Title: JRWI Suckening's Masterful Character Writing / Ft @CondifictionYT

And so now we hit a topic I wasn't originally intending to talk about when making this video. Character design. Now, I adore character design. It's one of my favorite aspects of making characters, but I do not think I'm as qualified to talk about it as the actual writing of characters. Still, since Condi's brought it up here, I'd like to talk a little about it. Drawing inspirations from games or other media is something I myself do. For an example, I can share one of the NPCs from my current D&D campaign, Starswept.
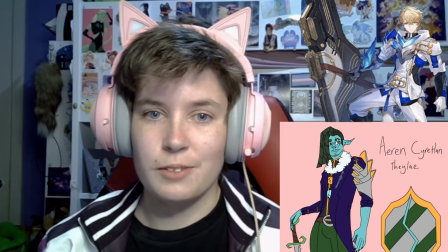39:28 This is the NPC in question, and here's one of the characters from Honkai Star Rail that I use for design inspiration for them.
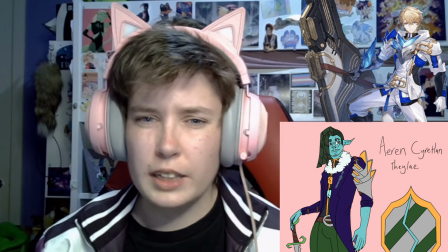39:35 You can especially see the shoulder armour piece I took pretty directly from Jepard, as well as some of the colour scheming. I was inspired a lot by the kinds of clothing worn by the characters from Urillo 6 when drawing Aaron. So much of character design is looking at other media, finding what you like from it, and applying it to your own characters. There are, of course, other things at play when you really get into it, shape language, silhouettes, etc. But let's take a look at some examples of excellent character design from some my favourite media.
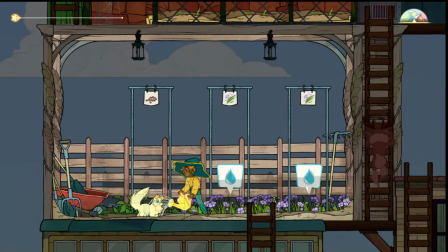40:08 Firstly, Spiritfarer. All of the character designs in this have incredible shape language and fit beautifully into the world of the game.
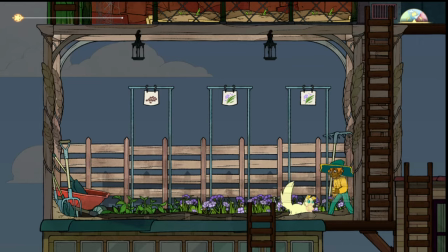40:18 Stella and Daffodil as the two main characters stand out wonderfully against everything, especially Stella with her star-shaped hat.
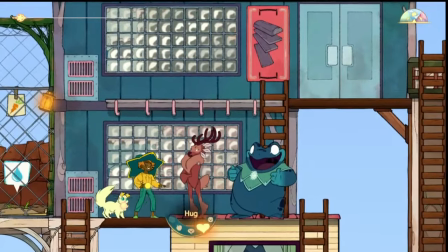40:24 This is something even the developers themselves mention wanting to achieve within their earlier designs and concept art of Stella. And all of the spirits stand out just as well, and I genuinely cannot think of a design that I dislike.
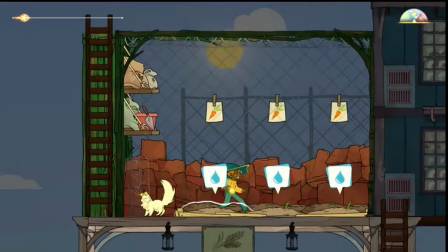40:38 This design bleeds into all aspects of their game too.
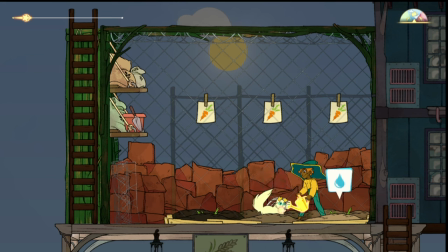40:42 From looking through the digital art book, you can see mention of things like Beverly's house having areas only small enough for her, the way they colour match themes of buildings to characters,
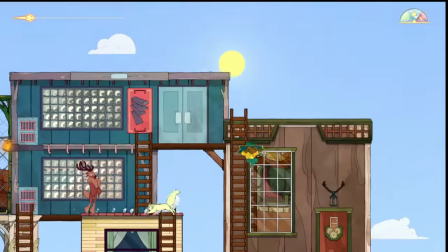40:52 or even the thought processes behind the functionality of everything that appears in the spirits' houses.
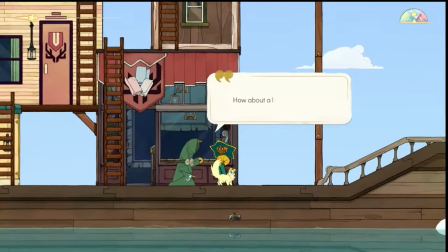40:59 The character writing ties into all this too, like how Hades appears because of how Stella views death,
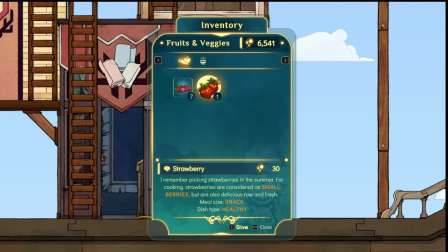41:06 or the individual spirit flowers receive when you bring each spirit to the Evador.
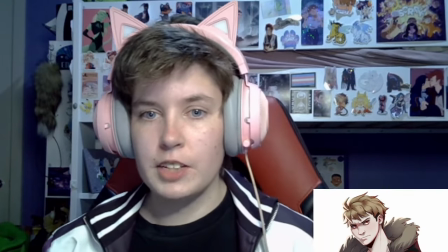41:11 This kind of thing we see in the Suckoning characters too, like Amizel's more streetwear look because of his involvement in the demons,
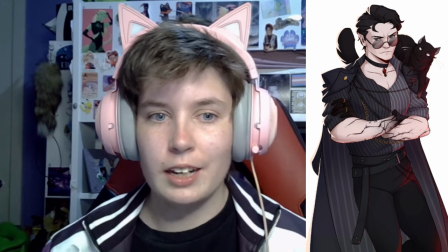41:18 Arthur's fancier clothing reflecting somewhat the era he comes from alongside his need to keep up appearances,
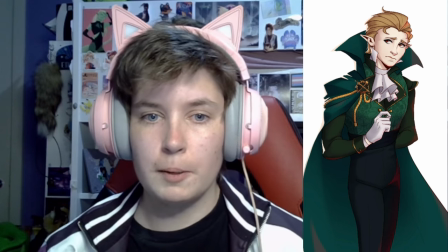41:24 and Shilu's pristine appearance reflecting what's expected of a prince and what has been drilled into him from a young age.
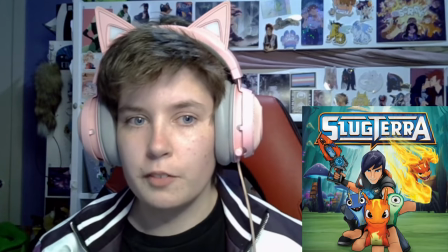41:30 Now I'd like you to turn your attention to Slugterra. This is another example of incredible character design, as well as having its worldbuilding tie into designs.
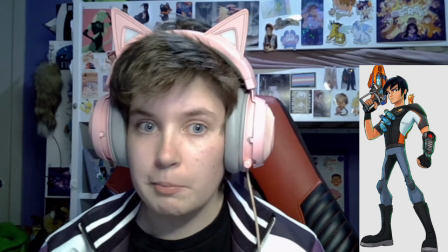41:39 Eli, for instance, has a distinctive colour scheme that not only encompasses his clothing, but his mecha too. And before donning these clothes, he's often cited as out of place because his clothing is from the surface.
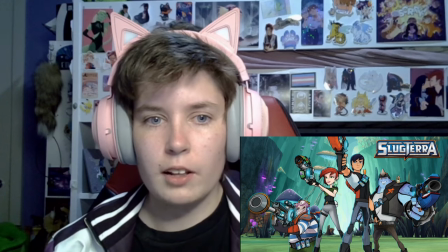41:52 The rest of the Shane gang also have their own distinctive colours, while having some amount of Eli's too, tying their designs neatly together.
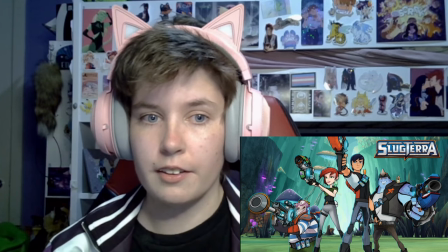42:00 Looking at any group shot of the four of them, they look like they belong together, because they're designed spectacularly to be that way.
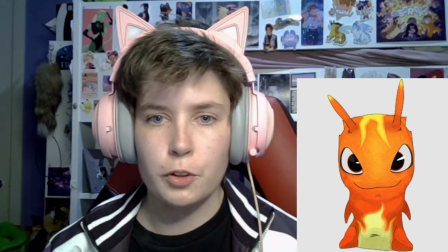42:07 This kind of design extends to the slugs too, with even their protoforms, that being their regular appearance without having hit velocity,
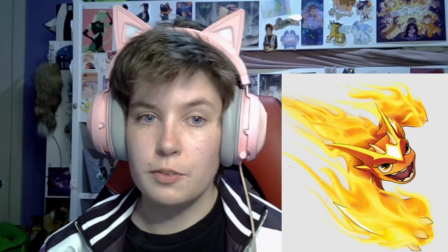42:15 reflecting the kind of velocimorph, being the transformation they undertake when shot from a blaster and hitting velocity,
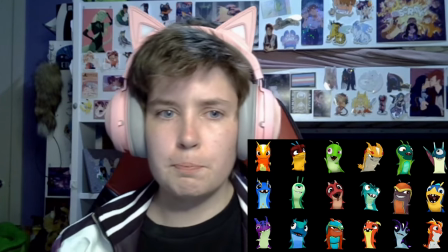42:21 they'll have. Just by looking at each of these slugs, you can take a pretty solid guess at what abilities they'll possess in combat.
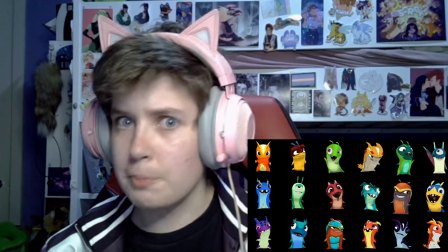42:27 Of course, there's some exceptions to this, but it rings true for most slugs.
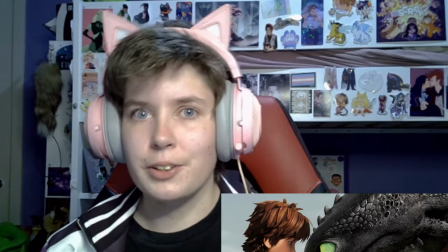42:33 The final one I'd like to touch on is How to Train Your Dragon.
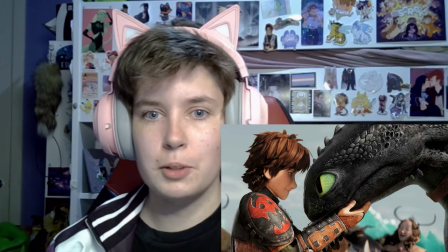42:36 Though the designs for the actual main characters of this franchise are phenomenal, I'm gonna focus more on the dragons in regards to this. Across the TV shows, games and movies, there's a large roster of dragons with differing designs.
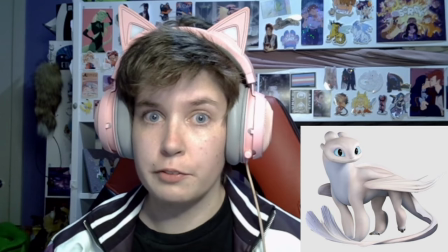42:48 While a couple of these fall somewhat flat, I'm looking at you, Light Fury, and don't think you can escape me either, Nine Realms. Most of them are incredibly well executed.